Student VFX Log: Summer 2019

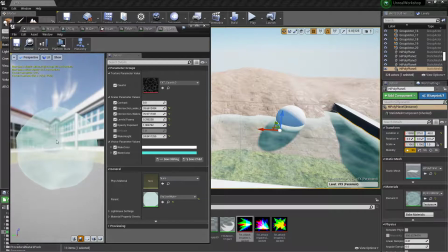497s
Now, let me put a sphere. Yeah, so this has a lower opacity compared to this one, right?
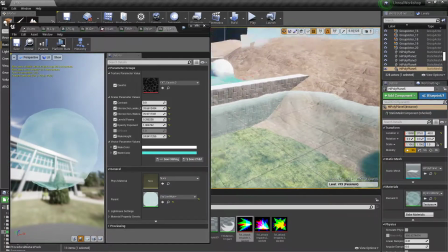507s
And this one, you can sort of see it better in a lake or environment.
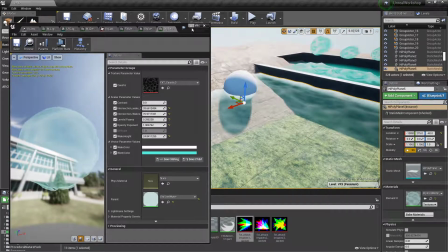511s
Now, the downside to this water is that, while it is pretty cheap for the most part,
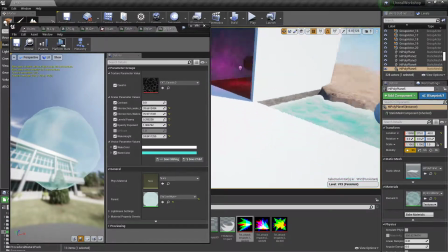518s
well, actually, no, this one is cheaper.
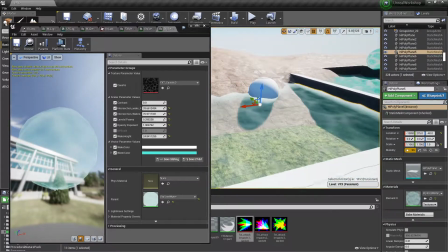522s
While this one is pretty cheap for the most part, you cannot affect how it looks using lighting.
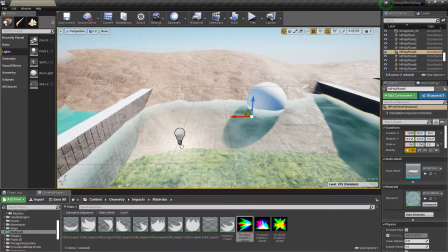528s
So I can't put a light bulb in there, and well, it looks different,
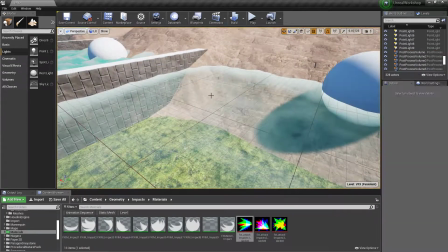532s
but that's because it's affecting the bricks in the ground behind it, but it actually cannot be affected by light.
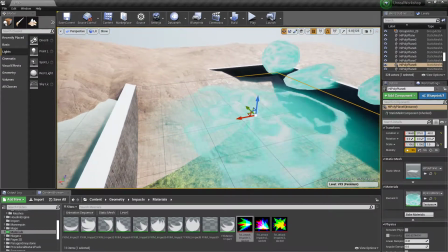538s
At least the surface can't. And this one is also the same material.
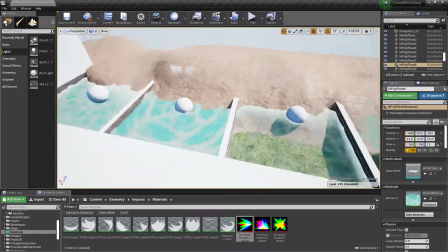542s
So all four of these are one material, and with just different parameters, different numbers being tweaked, and you can get different looks, right?
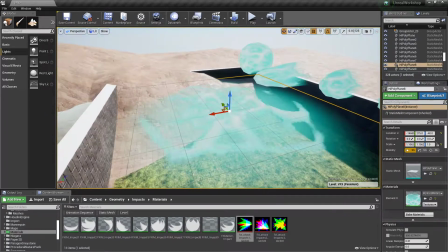550s
So this is like a variation of this one, and where I'm making the
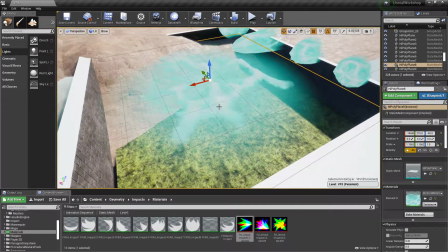556s
caustics the more visible and the water in the middle slightly less so, and it starts looking more like an aura.
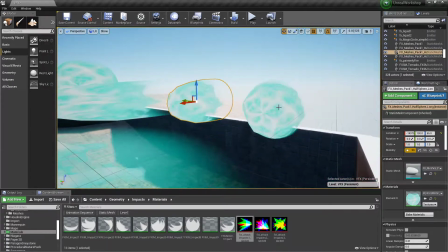564s
And here you can see the water material being used in a form of a particle.
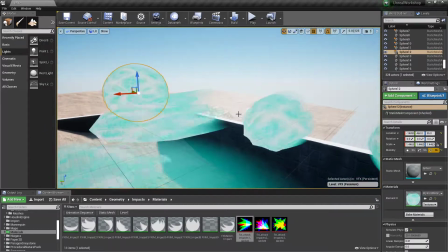570s
Well, not really particle, but just an example of how you can use it for other stuff other than regular water.
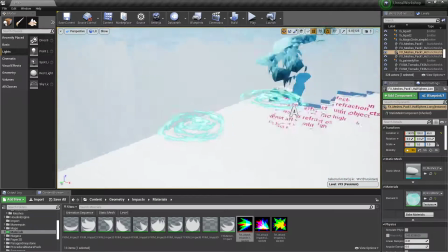578s
Now, yeah, so here's how you can shatter space, basically, with refractions.
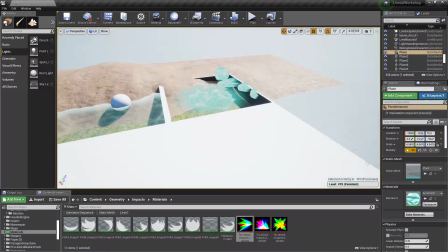585s
Similar effect, except I practiced using different kinds of planes.
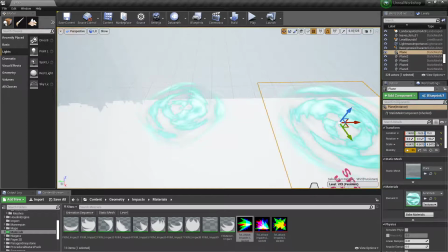590s
So this is a circular mesh as opposed to a regular plane. I tried to reduce some transparency.
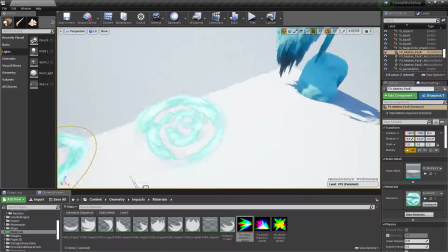597s
And here are the results. This one's a little distorted, but it was just a study. Now this one's really cool.
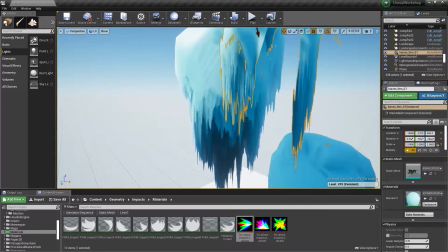602s
This is a ice material that is completely procedural.
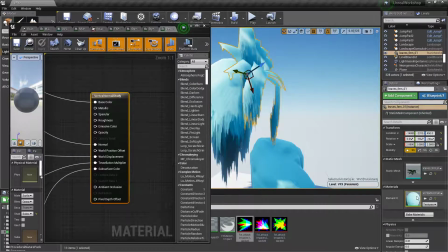612s
Did I make an instance? Hold on. Are these all using?
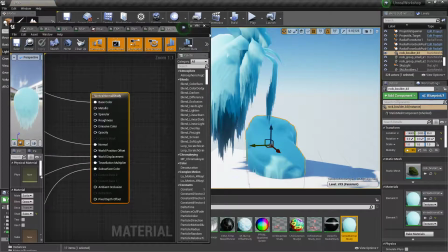617s
Yeah, they're all using the same. Hold on. 1 second. I'm going to make an instance.
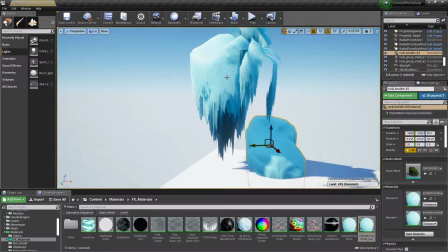624s
Okay. Let me apply this.
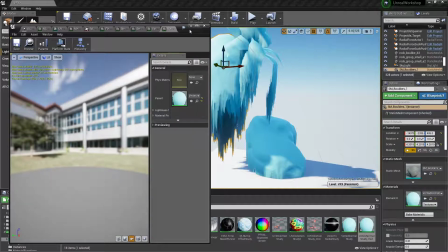629s
Looks like I didn't make any parameters.
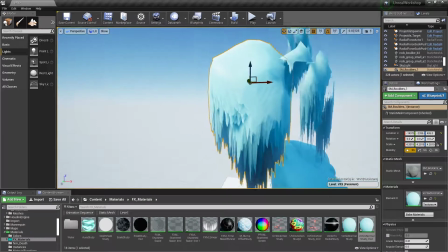631s
But basically, I am grabbing the normals, the directions that the faces are facing.
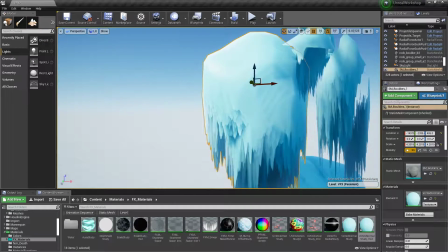638s
And anything below a certain, if it faces a certain direction in the z-axis,
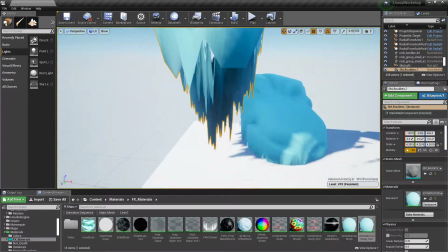644s
it is not affected by this tessellation effect that's going on.
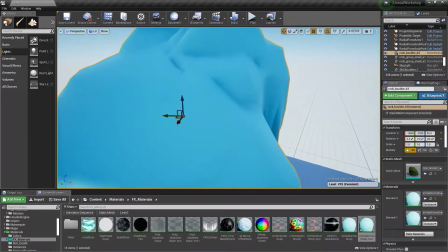649s
So it makes some really believable ice, at least snow-covered ice or rocks.
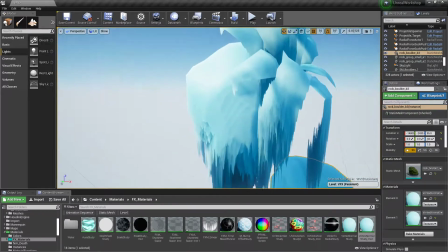655s
And it has some subsurface scattering going on to make it look real nice with the lights.
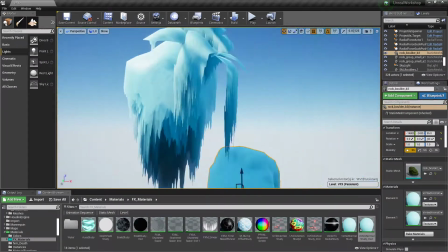661s
Although the geometry can get a little buggy. Okay.
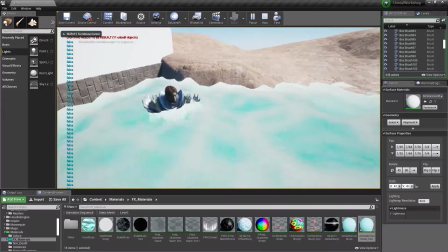667s
Additionally, here's like, if you were to walk in here, you could sort of still see the bottom of your feet, but you can't see all the way down.
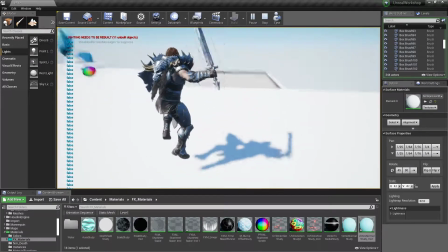676s
Unless you went under it, of course. But you can always... And here's like a fog.
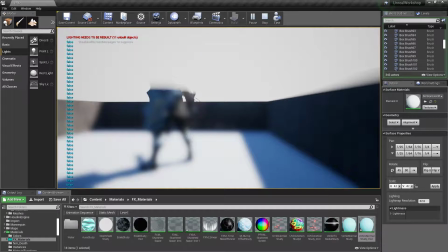684s
And I added a little blur effect if you had the camera below.
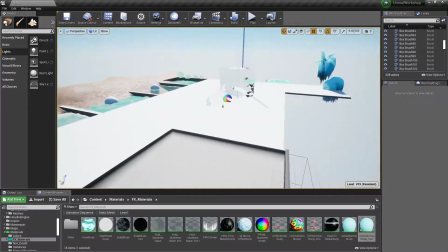689s
Now, here's some other cool stuff. So, bump offset.
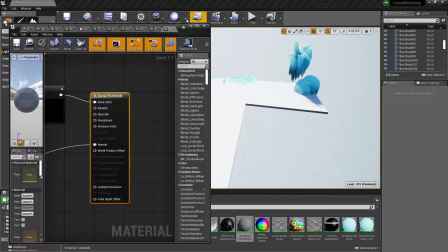696s
I might have shown you a couple of you guys this in action. But, yeah.
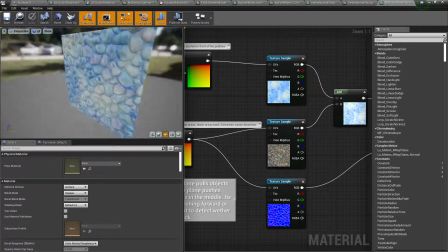707s
So, notice how, when I look at this from different directions, it looks like the ice is above the rocks.
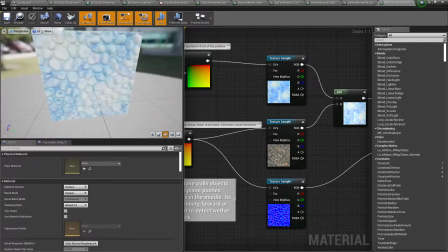716s
But in reality, the rocks and the ice are on the same, they're all just on a plane, see?
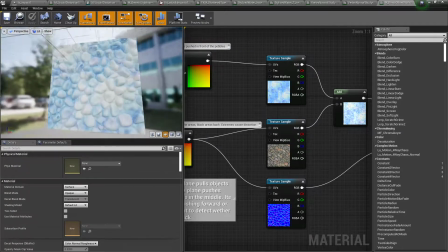724s
Right? So this is a cool effect you can get with bump offset.
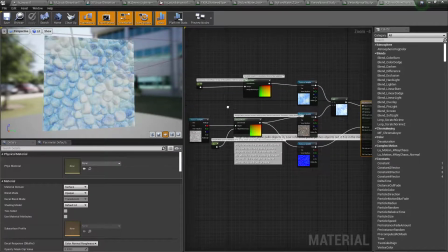729s
Here's how I did it if you're interested. Right?
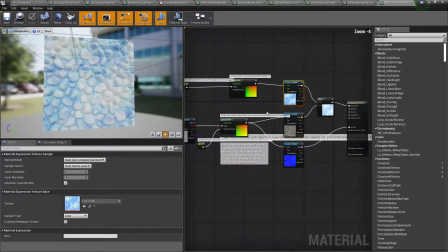734s
So here's the rocks, here's the ice, yada yada yada. Here's some of the numbers I used for it.
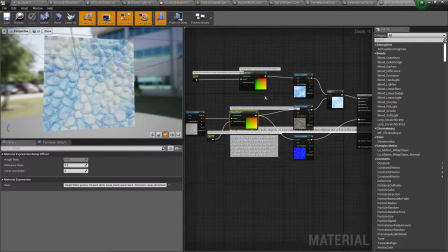740s
And there you go.